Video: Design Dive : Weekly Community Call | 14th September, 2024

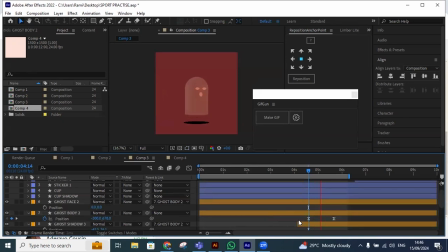So basically, I remember the exact time frame I used for the old one was I held the shift page down once. Then I clicked page down 5 times alone without holding shift. 1, 2, 3, 4, 5.
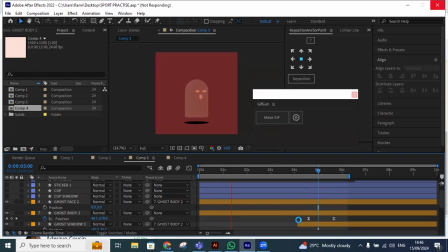That's the exact measurement I used for the motion that made it ghost leave the screen. So I want to adjust it to that as well. See if it will match better.
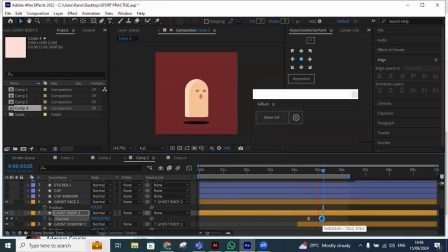I'm trying to move, okay? So let's see the animation. Still a bit slow, but I'll be using the graph editor to make it come in faster. Or let me just reduce the time.
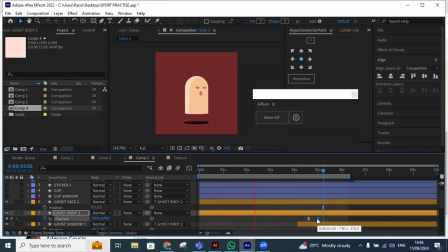Just reduce the time frame. As you can see now, it definitely looks like as if it's the ghost that left that came in. That's what it looks like. I think I'll just reduce it by 1 more keyframe to balance it here.
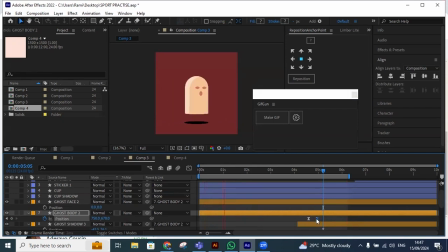So let's see it. See, that's what it looks like. So the ghost that left to the right came in back from the left. So now the next thing is, like I said, we want it to enter into an object because ghosts can basically enter into objects, penetrate into objects.
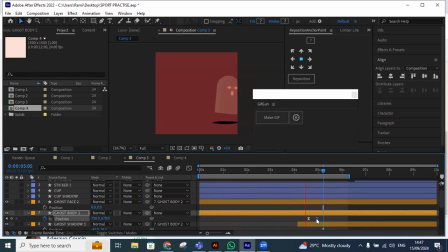So the object we wanted it to come into was a cup, which was illustrated and shown yesterday. So I'm going to, I put up the layers of the cup before. So I'm putting it on right now. All layers of the cup. Let me stop the animation.
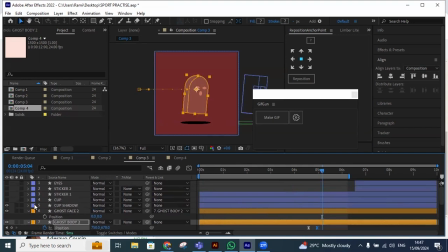Let me put on all the layers. So that's the cup shadow, cup itself, the sticker 1, the sticker 2, and the eyes.
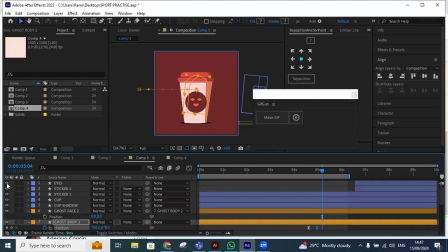Now, for the cup, when an object hits or comes into any particular object, that's a simple motion in which if I hit you on the left, you would basically stagger to the right a bit before balancing.
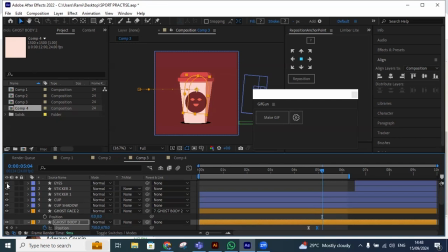You understand? That is just to do. I can't push you and you stand still. Your body parts will definitely move a little bit to the left. Now, to get that sort of animation, what the first thing we'll first do is we'll have to amend the anchor points of the cup, because if, like I said,
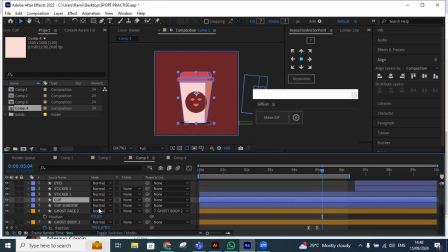if the ghost hits the cup from the left, the cup is supposed to tilt a little bit to the right. Now, for that to happen, you will use rotation. But if you were to use rotation while the anchor point is at this center, the rotation will be off.
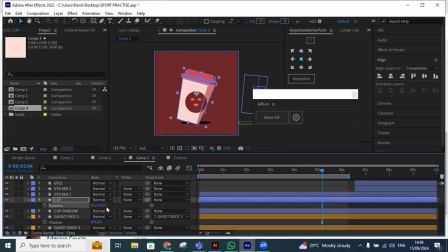This is an example of it, because it will be very wrong, because that means it's not balanced with the floor. So to avoid this, you bring the anchor points and put it to the bottom part, to the right bottom part, because that's where it's supposed to tilt to.
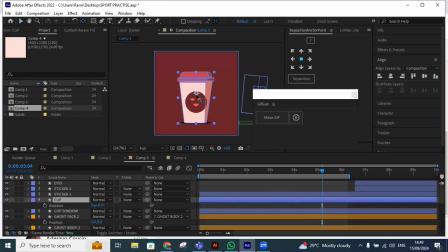So put it to the bottom part of where the cup is supposed to tilt to. So I'll be zooming in for this so I can see it very clearly.
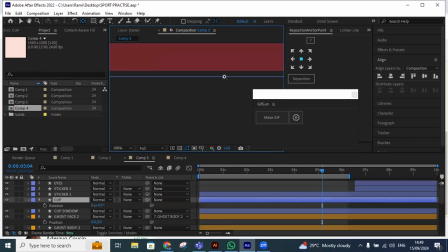So, okay, I've zoomed in too much. Let's see.
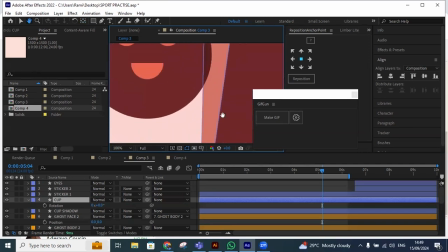Okay, this is the bottom part of it. So I want to drag the anchor points to the bottom.
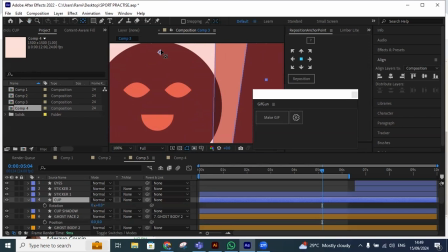So dragging it down.
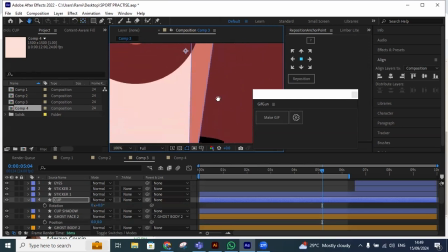In one of our previous lessons, we talked about the tool to drag down anchor points, which is this particular one that is beside the rotation tool. So this is the pan behind anchor point tool. So that's what it is.
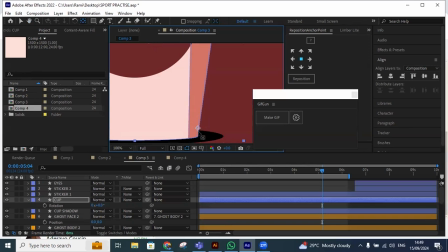So you drag the points to the bottom right, because that is where the cup is supposed to tilt to. So now when we do a rotation of the cup, it doesn't leave the ground.
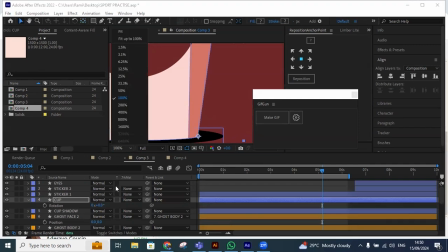I'm going to show you example of what I mean.